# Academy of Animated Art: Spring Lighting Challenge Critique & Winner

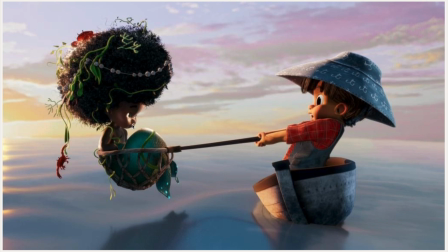[16:31]
And then if so, I don't think they are the same light, but I would kind of simplify this light here. And then also it's like a very hard shadow here. So I play with like softening it,
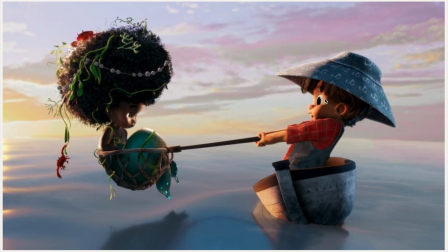[16:45]
seeing how you can wrap it and like really help tell the story on this and start shaping it a little bit better. But I do like how, like, she's popping here. I think it's just the intensity is a little strong. You need to look at the color value as well. Yeah, but awesome, awesome submission.
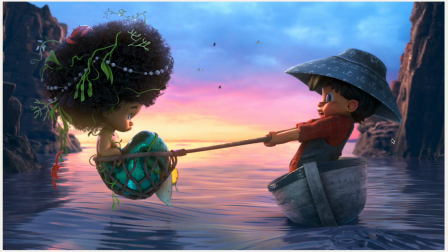[17:04]
And then here, a great job. I love everyone's backgrounds. How, I noticed the details, like the little birds in the back. Great. And the sunset and the lighting. And here, this is a great example how this water has that like rippling.
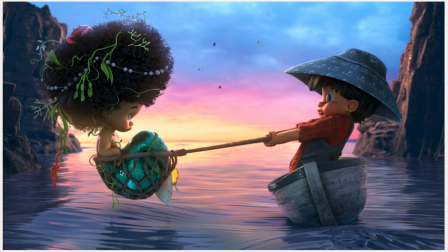[17:18]
So I really like that. And I like the sheen that's going on in the mermaid. And I think, overall, it's doing a great job. I like the depth of field on this too. Overall, and then I'd say like I'd love to add that specular kind of fill on her.
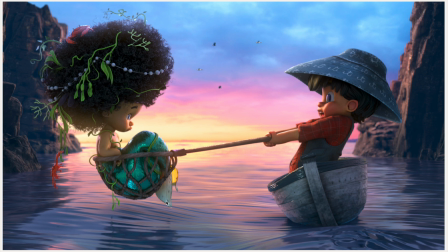[17:36]
Because I do, like, I have this picture, I almost want dripping water from her. Because if she's just being pulled straight from the sea, like, she's so dry. So, like, I kind of want, like, dripping water on her. And then his shock of, like, oh my God, she just came out.
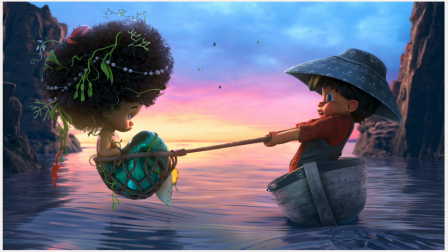[17:55]
And she's just kind of looking at me like, why are you bothering me? Type of mood. So I think that's where here would really help. And I think she might be getting too filled actually. And I think a specular fill would, specular highlights here on the dark area would help with the shaping.
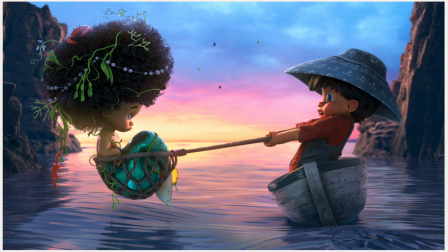[18:10]
But I think his shaping is really good. Okay. Ooh, I think that's the end. So amazing job again as I go through all of these.
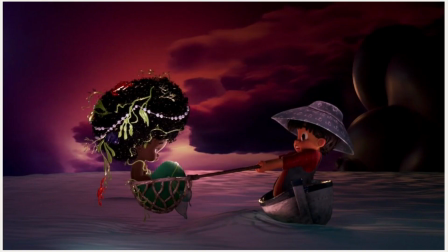[18:19]
It was really hard to decide, let me tell you.
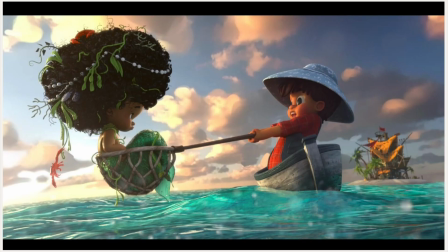[18:22]
I thought there's so many great submissions, but in the end, ready?
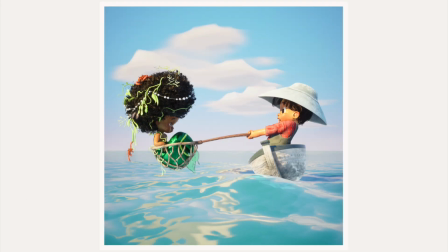[18:28]
Should I do my Okay, one special shout out.
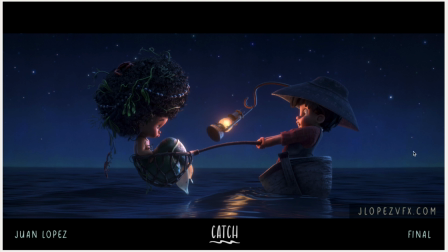[18:36]
Excuse me, sorry for the background noise. Special shout out to Juan Lopez. I'm loving this one. This was very close to winning the vote here.
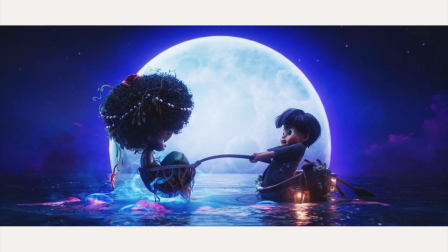[18:50]
Also here, another close, very close.
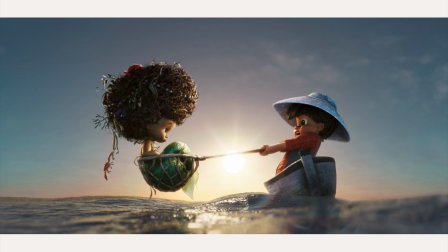[18:56]
And the winner is dun, dun, dun, Pool. Okay, sorry if I totally butchered your name, but this is the winner. What do you think? Ooh, yeah. Okay, can you say congratulations? You won. Congratulations.
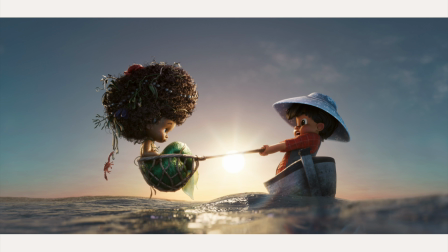[19:14]
Not bad. Not bad. Woo! Congratulations. Let's celebrate. Thank you for everyone that submitted, and I can't wait to see the next one.
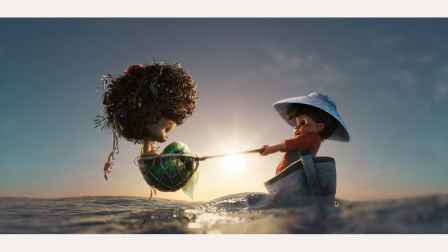[19:29]
Again, if you want to participate in the next lighting challenge, the link is below, and you can also go back to all our previous lighting challenges and light them and put them in your portfolio and yeah, show them off. They're there just for that. So thank you again, and have a great day, everyone.
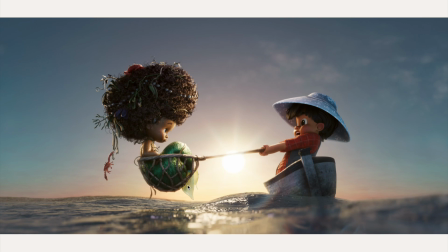[19:49]
Happy lighting.